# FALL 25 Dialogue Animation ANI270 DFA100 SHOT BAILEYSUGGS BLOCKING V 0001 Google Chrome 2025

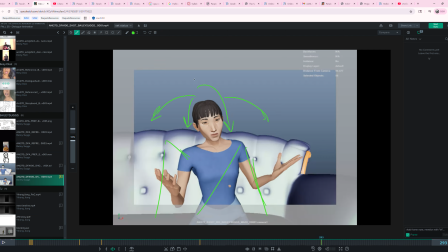2s
Hey, so the recording stopped when I switched tabs or whatever. But what I was trying to say is that looping thing. I'm not saying like follow that exactly, but or anything. But just it's kind of a good example how that animator was able to pose her within a chair,
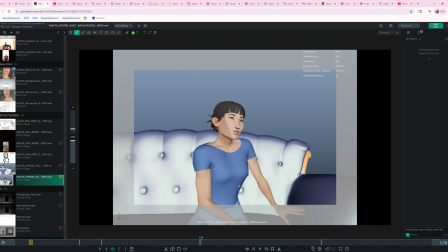18s
within like a seated piece, and still get a lot of like nice posing and contrast going on in there. So check that out. What I was talking about, which didn't get recorded, and I forget about when the recording stopped and when it started, but maybe when she's looking at her nails, that's an opportunity.
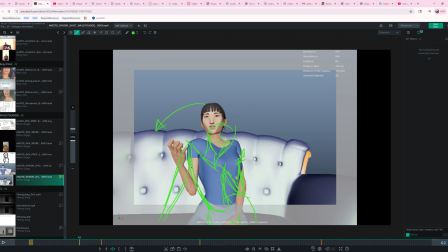37s
Like we're looking for contrast in poses, so maybe when she's looking at her nails, that's an opportunity to lean her away and put the weight on this shoulder, and then here she's leaning in, so there's some weight on this hand, and maybe that's when she makes direct eye contact.
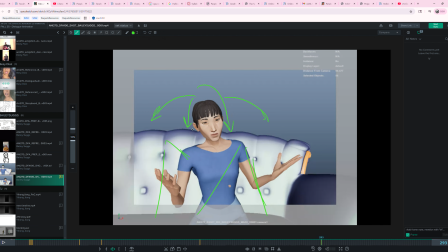55s
Maybe she's more engaged with the person she's speaking with. But you can play with contrast by having her lean to the left and lean to the right and even lean back. I don't know if the geometry works out where she can put her back up against the backrest of the couch,
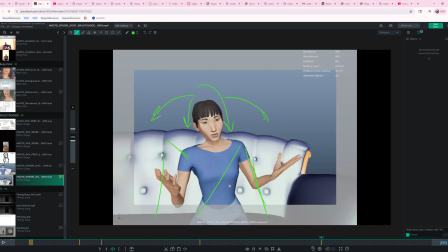72s
but you can have her also like lean forward, and this way you can kind of feel like during what parts of your audio do you want her really engaged with who she's speaking with, which parts do you want her to kind of like be
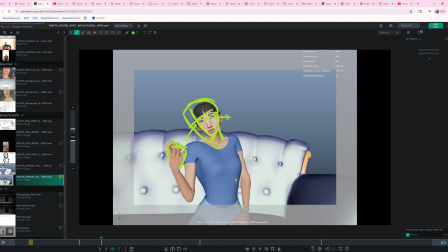86s
disengaging or be kind of like distracted, or maybe like the nail thing. Maybe that's a way that she's kind of like, it's an excuse for her to like turn away and hide her face from her thing, because maybe she's saying something there that it makes her a little more vulnerable.
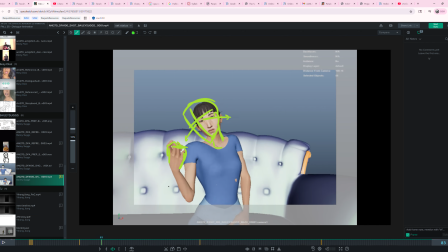105s
Think about what these beats suggest and how, when they're appropriate in your line dialogue, because this is how we tell the audience what she's really feeling as she's saying these things,
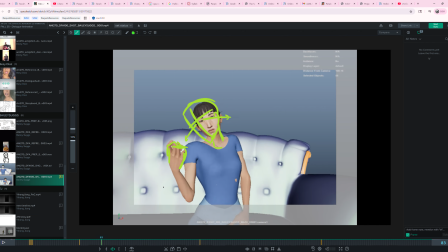120s
because what she's saying isn't what she's feeling. What she's saying is almost like a shell or an act, and what we want to show through her body language and posing is how these are the cracks in her shell.
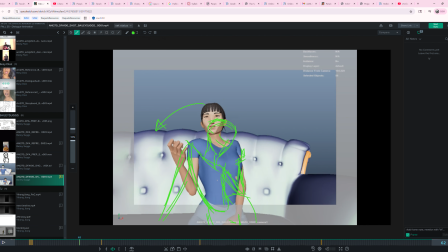137s
Like these are where the audience gets to say, she's saying this one thing, but I really know that this is how she's feeling. I understand that this is really what's going on with her. And if you can communicate that as an animator, that's what makes our characters feel
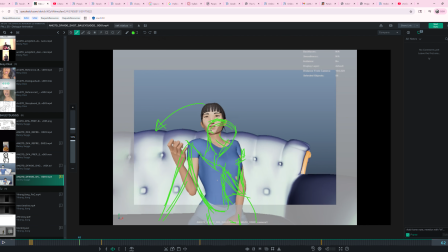156s
really alive, like really three-dimensional as characters, that we're trying to show internal dialogue, thoughts going on.
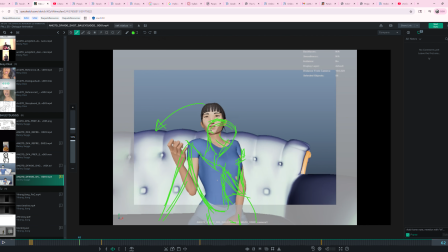168s
That's what we really strive for as animators. So not what she's saying, but what she really means, or what she's really thinking and feeling. If you can do that, then that's like a huge win, in this dialogue piece.
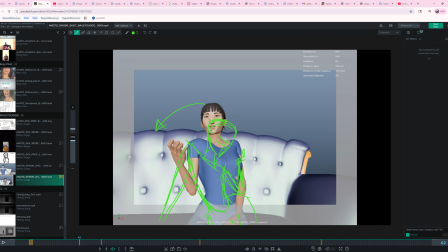182s
So I look forward to seeing your next round of blocking with just the fewer important golden poses. I think once we get those locked down, then the in-betweens will come much easier and
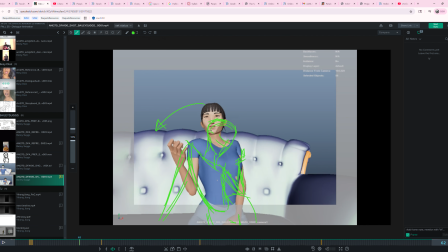197s
the whole piece will overall be really strong. So lock down those golden poses. We can take a look and critique the ones that like are super important, that really matter, and then we're off to the races. All right, great stuff. Yeah, see you soon.